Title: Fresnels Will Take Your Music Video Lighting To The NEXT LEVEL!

What's going on guys? Welcome to another episode of Quick Tip Tuesdays. Today in this episode I want to talk to you guys about Fresnel attachments for lighting and how using one can completely
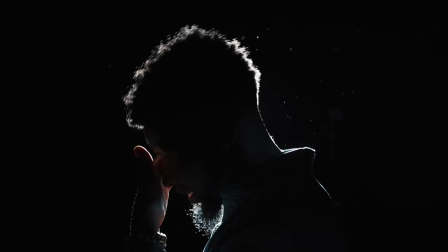alter your music video lighting setups or whatever lighting setups that you're using for projects. A lot of light sources nowadays, like even the Aputure 120D, is a really wild light source.
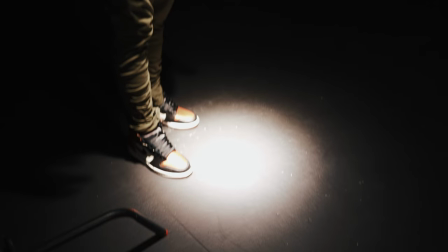You guys ever heard the term flood? It basically just means a really wild light source. And using a Fresnel attachment on the light can make the light a little bit more narrow.
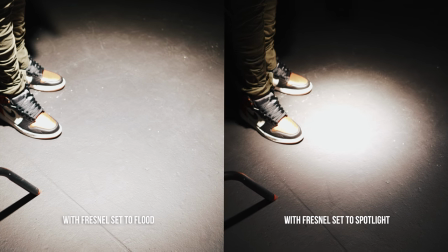It can make it more of a beam of light. When I use Fresnel attachments,
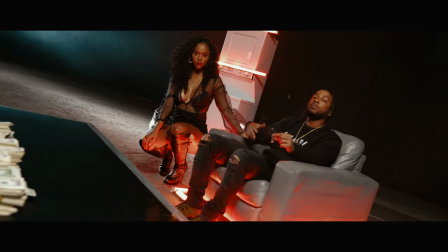it's really just me using them to get beams of light to get kickers on subjects or to add a stylist look
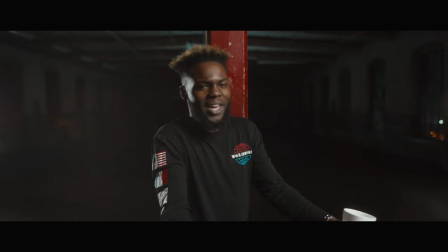to a music video that's what I'm using my Fresnels for but you can use Fresnels to create entire music video setups and that's what I'm going to show you guys today in this video the Fresnel that we're going to be using in this video is the Aputure Fresnel 2X it features a really cool dual lens
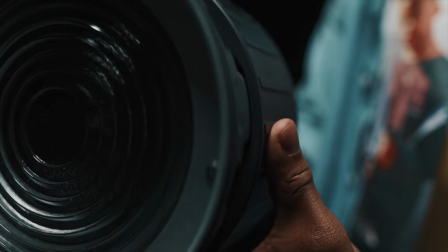system to help make the light a little bit more narrow it doesn't leak it's just a really cool attachment for the Aputure 120D Aputure
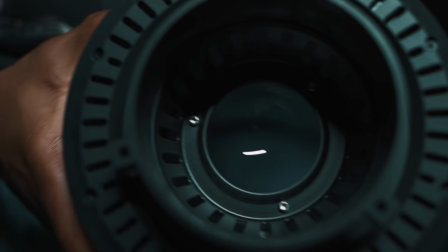120D Mark II and every other bone amount of light out there so if you guys are looking for one make sure you guys check it out i'll leave a link down in the description for you guys to look at it let's get into these lighting setups though this first lighting setup that we're
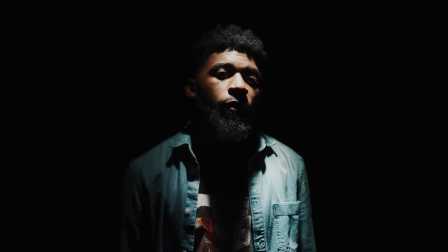looking at is really simple to do all you need is a light fresnel attachment and some sort of c-stand to get the light directly
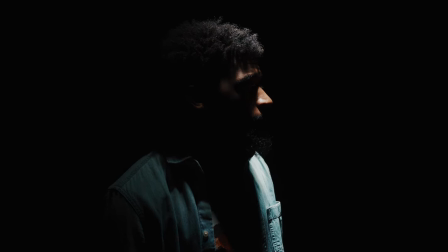over the subject so basically what we're doing is we set the fresnel all the way to spotlight to get the beam of light a lot more narrower than it actually was and we're just shining the light directly down on the subject the second setup that we're going to be taking a look at is really simple
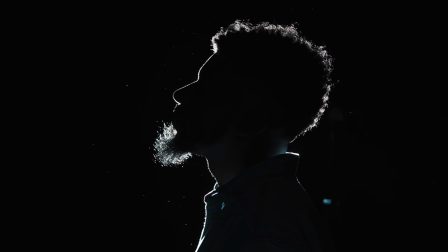and easy to do as well Now what you're gonna need for this are the exact same things that you needed for the previous lighting setup And all you have to do is place the light source behind the subject and shoot it straight at the back of them and set it all the way To spotlight this is a really simple and moody silhouette setup And I use this a lot for music videos One thing that you could add to this to make it a lot more stylistic is adding some fog and it will create some nice beams coming To the camera and the last and final
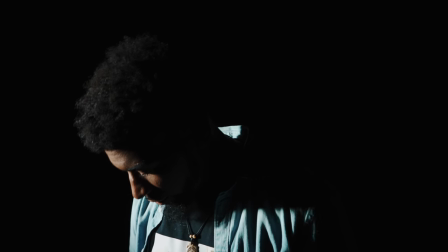lighting stuff that we're taking a look at is really simple as well Now just like the previous two lighting setups You'll need the exact same
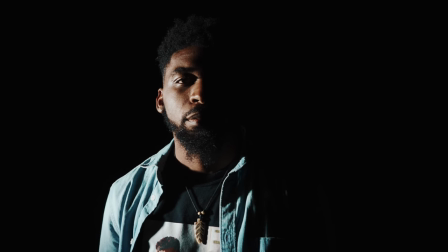thing and all you have to do with this one is place the light off to the side of the subject shoot it directly at their face with the
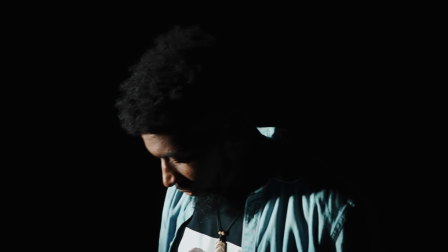fresnel attachment set all the way to spotlight one side of it will be lit and the other side will be shadow using a fresnel attachment could be used in so many other ways but I just want to show you guys a couple really cool setups that you can do with just a fresnel so if you guys enjoyed this video or have any other questions make sure to drop that down in the comments drop this video a like if you're new here make sure to subscribe to the channel peace out